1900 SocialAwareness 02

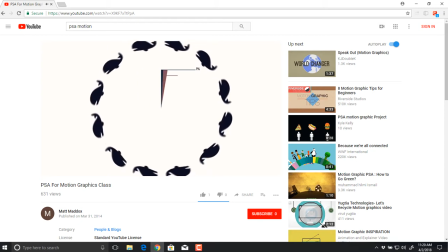Whales make up 1%, birds are 2%, fish are 43%,
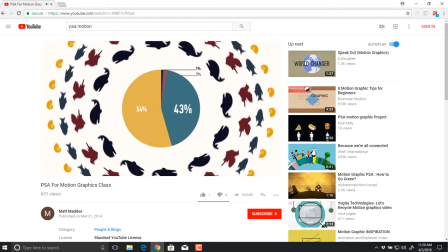and mollusks make up 54% of the animals in the reefs.
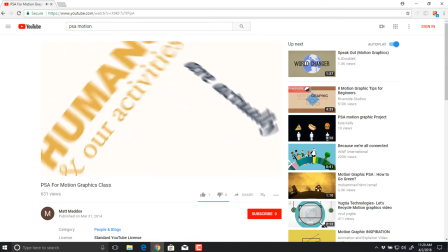But humans and our activities are actually the largest threat to the existence of coral.
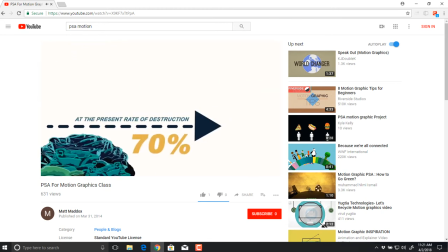At the present rate of destruction, 70% of coral reefs may be gone in less than 40 years.
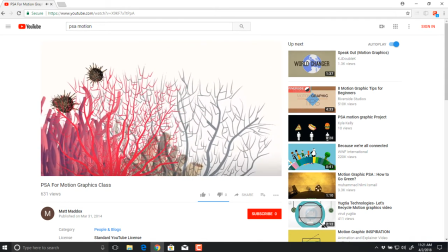And right now, 10% of the world's coral is damaged irreparably.
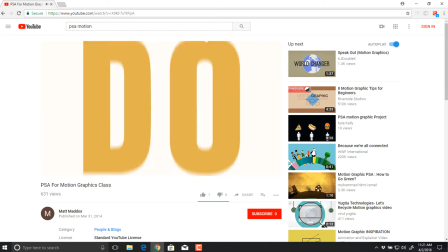Do people even care what happens?
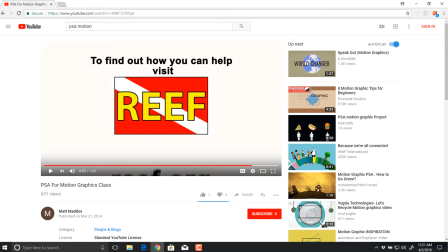Yeah, so there's another one. This one's mixing a little bit of the voiceover with the text and the images, okay? So there's obviously a balance that you need to find that's going to work specifically for yours and how you tell that story. Some of these, as I was reading through them, seem like they can be very heavy into graphics to get the whole idea across.
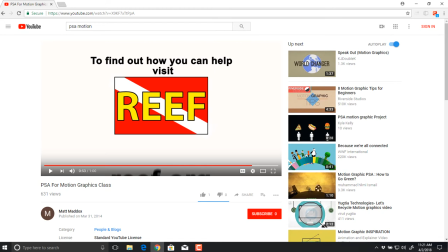Other ones are very heavy into explaining it with a voiceover or with lots of text to get that across. Now, in order to use text, obviously it has to be readable. So if you have 30 seconds and you're trying to fit this much stuff into 30 seconds, it may not work with just text. That's where you may need a voiceover. Okay?
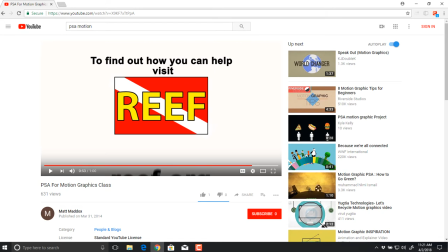So typically, if you're not going to use a voiceover, you're going to have less text, or you're going to have more text on screen, but it has to be very short text. It can't be long paragraphs of things.
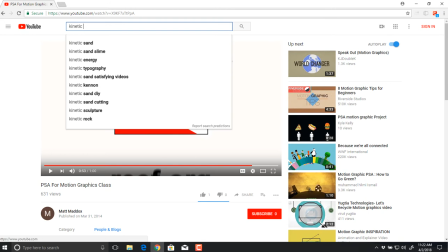What's it called? Kinetic Type. Or Kinetic Type is another one.
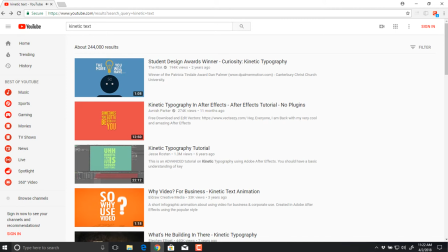Oops, I don't want to plug in. I want a demo.
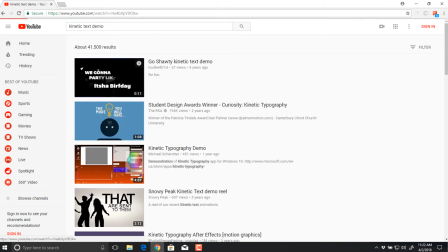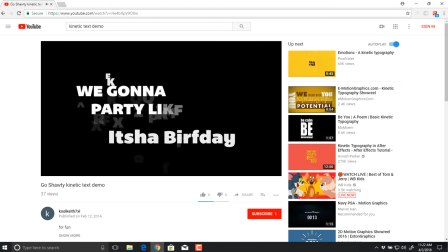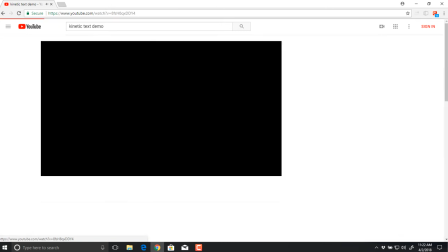Alright, that's a weird one. Finally, someone can see.
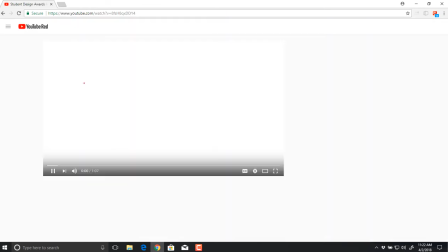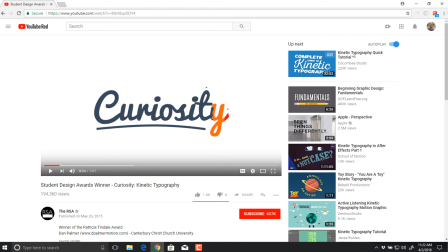Our text thing that we did, the write-on, that's the write-on effect there with these little blippy things on the sides of it.
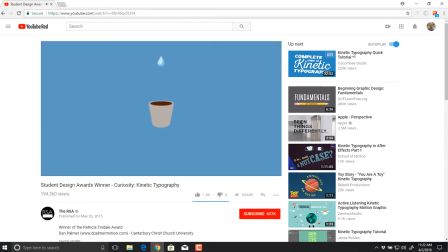Curiosity is a muscle. Use it or lose it. It's something that we consciously have to nurture in ourselves, in our families, classrooms, at work. Sometimes I hear that curiosity and creativity are killed by too many facts. But actually the opposite is true. The more you know, the more you want to know.
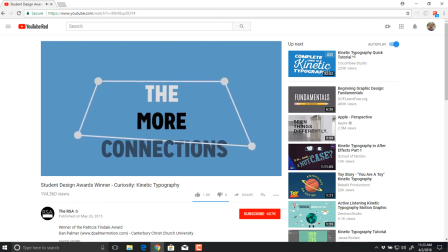Not only that, but the more you know, the more connections you can make between the different bits of knowledge that you have in your head, and therefore the more ideas you will have, which is why curiosity is really the wellspring of creativity.
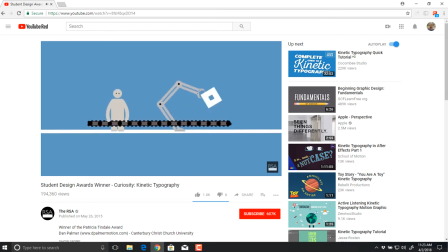Technology is replacing routine work, and that's what technology replaces first, and it has done throughout history.
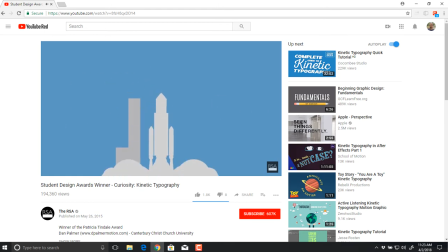So intellectually curious people who are capable of learning throughout their career, of asking questions, good questions,
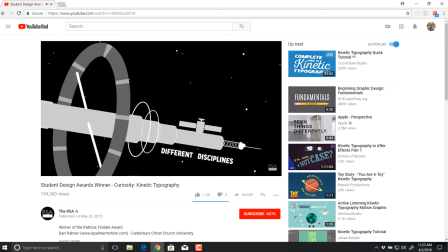of adapting and collaborating with others from different disciplines, people who are capable of really thriving in this world of non-routine work,
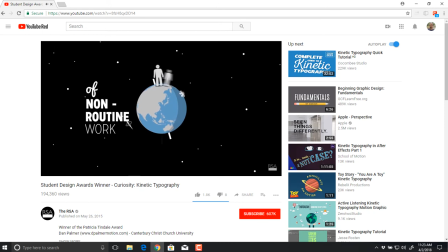in other words, are the people that are going to do better.
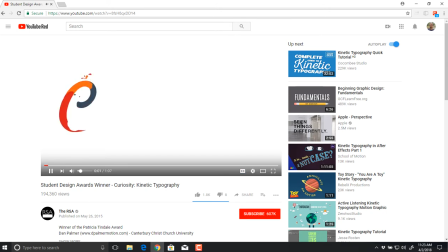All right, so with that one there's a lot of transitions between each thing, and again, we're seeing that same thing of it's going from one spot to the other.
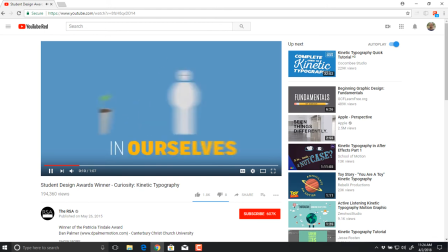We're not just like jumping, or it's not just cutting, or it's not like a brand new graphic. It's a story, so you're starting here and you're ending at this other spot, and it takes you along that way without any herky-jerkiness.
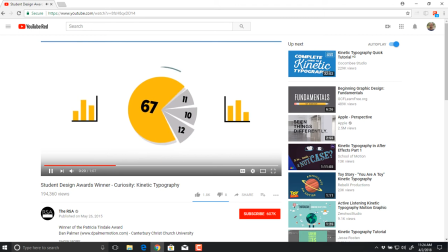It's easy to find what's happening in there. Even the graphics are very simple, even though that this specific one with the facts area doesn't specifically talk about what the facts are and what the numbers are. Just having that visual there in our mind helps us connect to that story, right? So stuff like that is very handy.
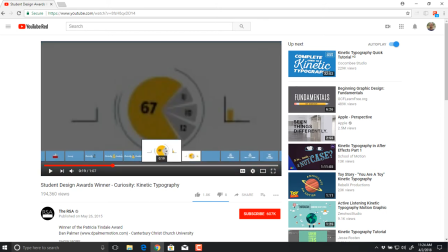More of that.
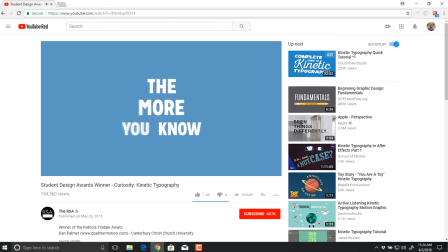Even how he does this here with the text, how he's emphasizing the words. Let me turn this up.